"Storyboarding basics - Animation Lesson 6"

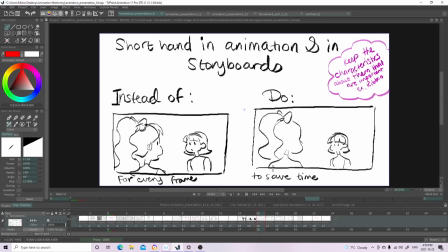(12:01)
So I recommend that when you're doing your storyboards to do the same thing as well in order to save time. Just, do a quick hand version of your characters, but keep the important stuff about them. So for example, keep the bow in her hair,
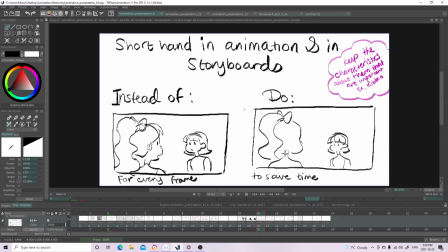(12:21)
but you can scribble her like this and people will still know who she is when they read your storyboards.
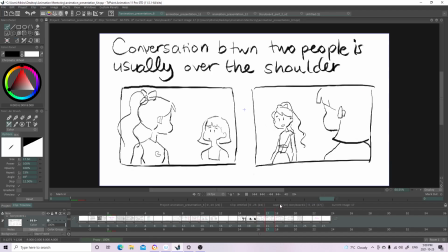(12:30)
And here are what they like to call the over-the-shoulder shots. So I'll show an example from Google.
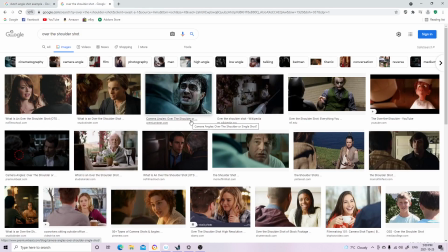(12:38)
Over-the-shoulder shots are usually used to deliver dialogue, and it's super common. Like, you will find this in like every film, every video, like I'm telling you.
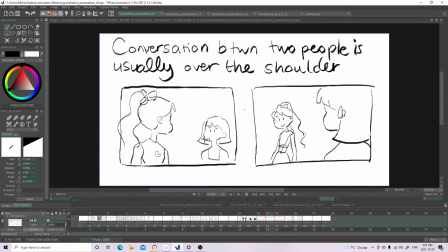(12:52)
So here it's just, it's a conversation between the robo girl and another girl, and it's usually the camera is over someone's shoulders. And it's super important for continuity purposes that you keep
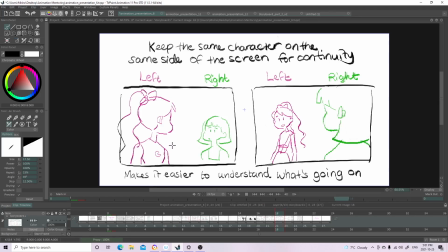(13:08)
your character on the same side of the screen when you cut, when you go to another shot, because if not, it will be kind of jarring and then it will be confusing on where everyone is and people will get lost looking at your
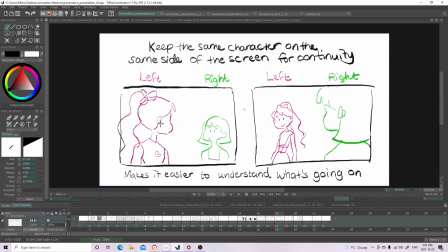(13:26)
film. So for example, the robo girl, she's on the left here, so when we change shots, she'll still be on the left, and then the green girl, she'll be on the right here and she'll be on the right here.
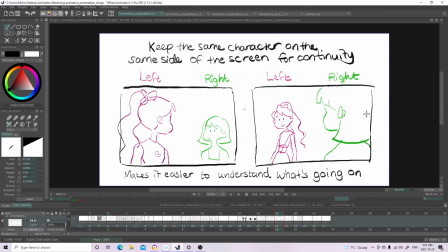(13:42)
And this just makes it easier to understand what's going on. And it's only like this for a scene. If there's a transition, then this can change in another scene. Like, it doesn't have to be this way throughout the whole film,
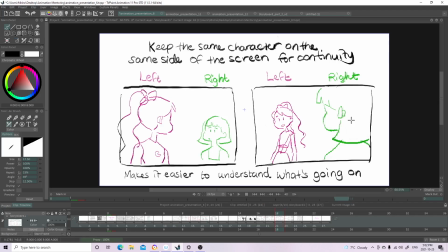(13:58)
but at least for the scene that they're in where they're talking, it's very important to keep them on the same side of the screen.
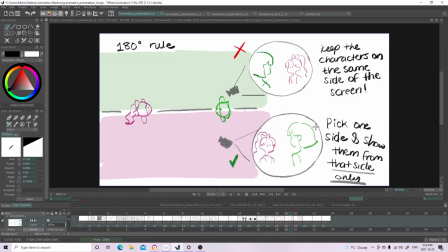(14:07)
So here is what they like to call the 180 degrees rule, which is basically keep your characters on the same side of the screen and don't switch them.
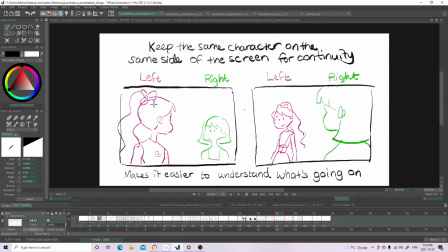(14:21)
So here, as I showed before, my robo girl, she's on the left at all times,
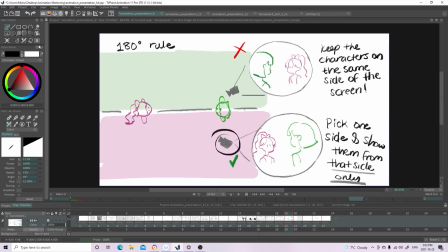(14:28)
and here this is where the camera would be if she would be on the left at all times. The 180 rule is basically just choose a side of the line and stay there,
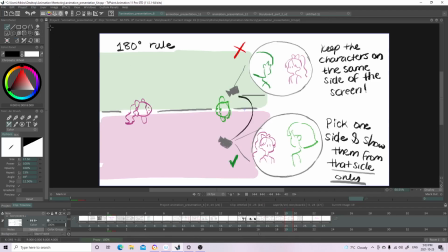(14:40)
like don't bring the camera here, or else if you do, then the green girl will be on the left instead, and it will be pretty jarring, and then people would be confused on where everyone is.
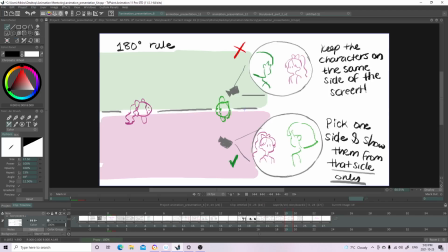(14:54)
So as I wrote here, keep the characters on the same side of the screen and pick one side and show them from that side only.
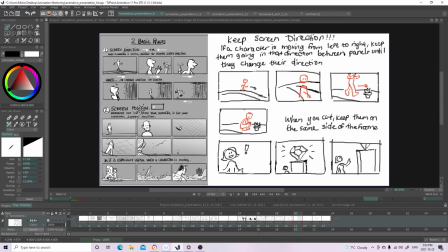(15:03)
And here's an image I got from Google, and I basically recreated it, so if you want to read this one instead, there's no worries, like I won't be offended. Basically, keep screen direction, so if a character is moving from left to right,
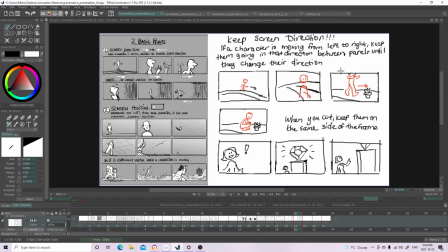(15:22)
keep them going in that direction between panels until they change their direction. So for example, here the character is moving from left to right, and then we cut, and they're still moving from left to right, and then we cut, and they're still moving from left to right.
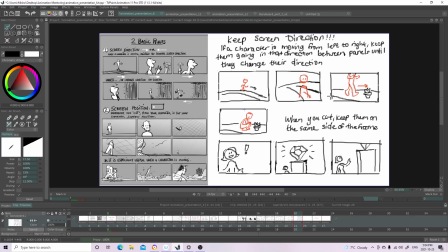(15:40)
So that's basically what screen direction is. The same applies for when you cut. Keep the character on the same side of the frame. So for example, this girl here, she's on the left, and then on the next frame she's also on the left, and then we cut and she's also on the left.
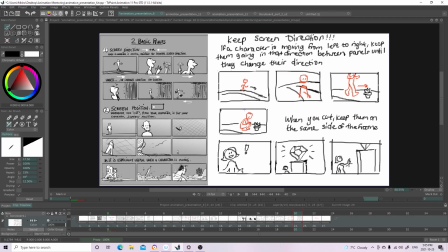(15:59)
So just keep that in mind and don't change that. And it helps with continuity.